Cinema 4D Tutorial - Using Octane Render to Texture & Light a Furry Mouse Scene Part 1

Hey everybody, what's up? It's David Ariev here again for another excellent EYEDESYN.com Octane tutorial, and today we're going to be dealing with characters, and by characters I mean like Detective Pikachu style, like adding tons of hair to them and trying to get them to this really photorealistic quality. And so we're going to be downloading a character from TurboSquid or CG Trader, wherever you want. We'll be posing them, we'll be lighting and rendering and dealing with adding selection tags for the hair, and we'll even be doing a bit of sub-D modeling, which is a rarity for me because I totally suck at modeling, but I'm starting to get there, just starting, and I really hope you'll enjoy this and pick up some tips. So let's do this thing.
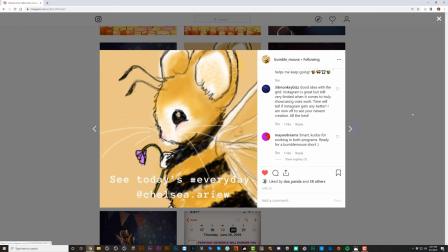42s
Okay, so I'm going to show you this fun project that I've been working on with my wife, Chelsea. It all started one day when she did this cute little drawing on the iPad that she named Bumble Mouse. And because she started learning C4D and she's been enjoying collaborating with me on projects, she wanted help converting this cute little guy into a render.
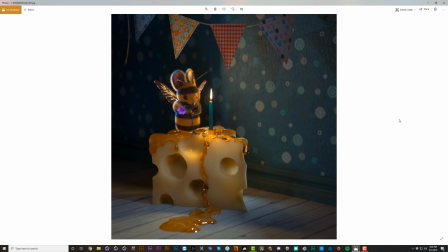58s
So after about an 8-hour session of us banging our head against the wall and me struggling with C4D's hair system and getting all of this looking good, this is what we arrived at. And this also happened to be a fun render we made for Beeple because it was his birthday, June 20th,
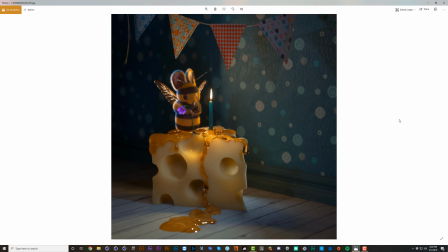74s
and she was starting her everydays that day because he started his everydays on May 1st, her birthday, back in the day. So you might recognize the cheese from one of EJ's tutorials that Chelsea followed along with and modeled using volume modeling,
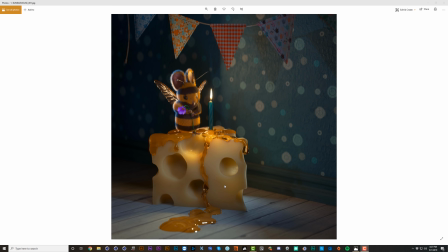88s
and we applied a nice subsurface scattering material that I'll break down for you guys, as well as doing some volume modeling with this honey. And modeling little elements like this quarter round. Honestly, I'm not very good at modeling, but you can definitely do easy stuff like this.
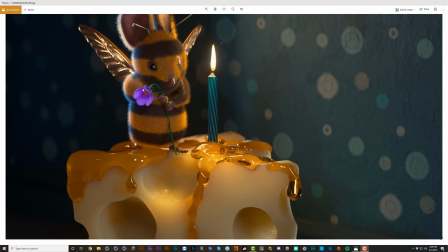102s
And here, this was our first attempt at posing this character and making this cute little bee mouse,
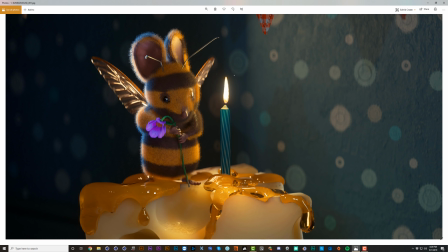107s
getting the wings on there, and really trying to get a ton of super small hairs on this character, just like a real creature would have, and figuring out how to add stripes. Now, this was not a perfect first attempt. You can see the arm is a little bit patchy, so that's not looking that great.
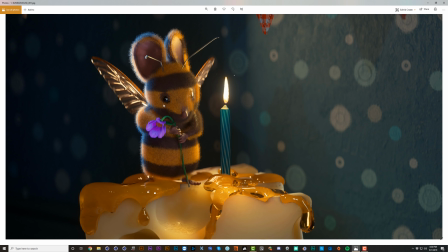122s
The eyes kind of have this raccoon effect because we cut some of the hair out here, as well as the nose. So it's a good first try, but it's not perfect. And we went on to improve this little Bumble Mouse.
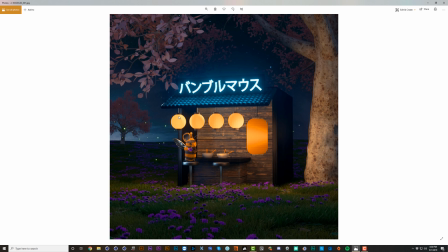134s
So here we put him in another scene that Chelsea modeled by following along with EJ's School of Motion course and just octaneifying everything,
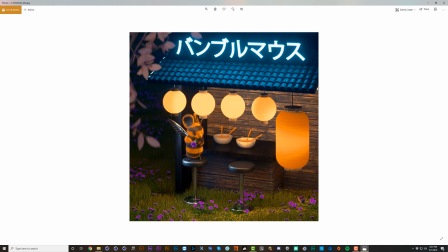141s
adding in all those digital nature techniques that I've taught you before. And it's pretty amazing that this scene is almost fully composed of primitives. It goes to show how far good lighting and texturing can push an image. And here's a bit more of a long lens, shallow depth of field shot.
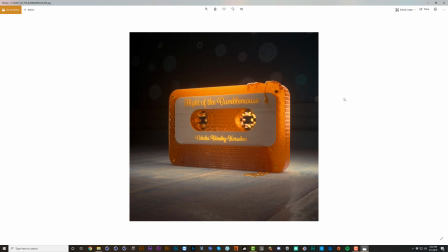154s
And as she continued following along with EJ's course, she got to the part with the tape cassette, she modeled that, and then we textured it and made it Bumble Mousey by making it this honeycomb pattern, subsurface scattering, waxy look.
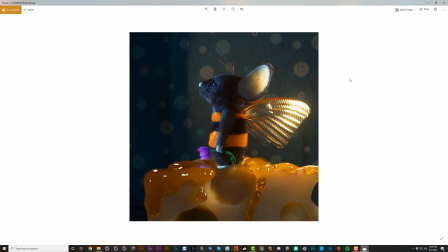167s
Next, we went back and tweaked the hair settings even more, and this is what we're calling Bumble Mouse 2.0 because the hair settings are looking a lot better. There's some fine clumping going on, there's less kind of curl and frizz, and we removed the stripes from his face because it was a little bit awkward, so this is feeling like a more high quality and fully realized character.
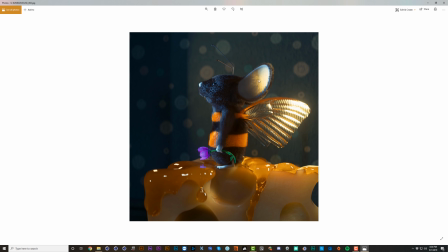186s
And this is totally a happy accident, but this is so great because what's happening here is the subsurface of the skin is showing through and you're seeing the hairs on the backside causing shadows through the skin. And so we basically get this for free because we've got subsurface scattering materials as well as hair
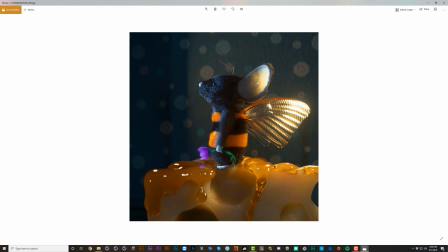203s
materials that are interacting like they would in the real world and creating this physically accurate result.
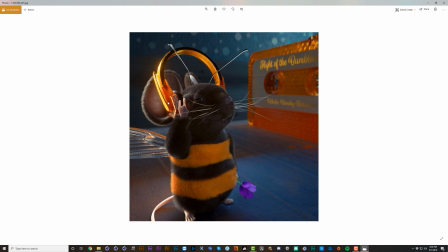208s
Next, we gave him some golden honeycomb headphones and posed him like a rocker, and finally gave him some whiskers. We also worked with brushing a lot of these hairs to get this kind of unkempt look, like he's been scruffed up a little bit.
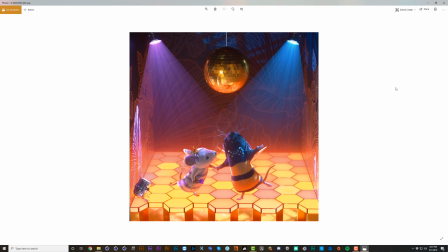221s
And there's our in-your-face rocker. And finally, we wanted to create a scene that incorporated Bumble Mouse's girlfriend, Bumbleina. So we did an image search of mice dancing, and posing is really hard without reference, especially for us because we're not character animators. We don't exactly know what we're doing.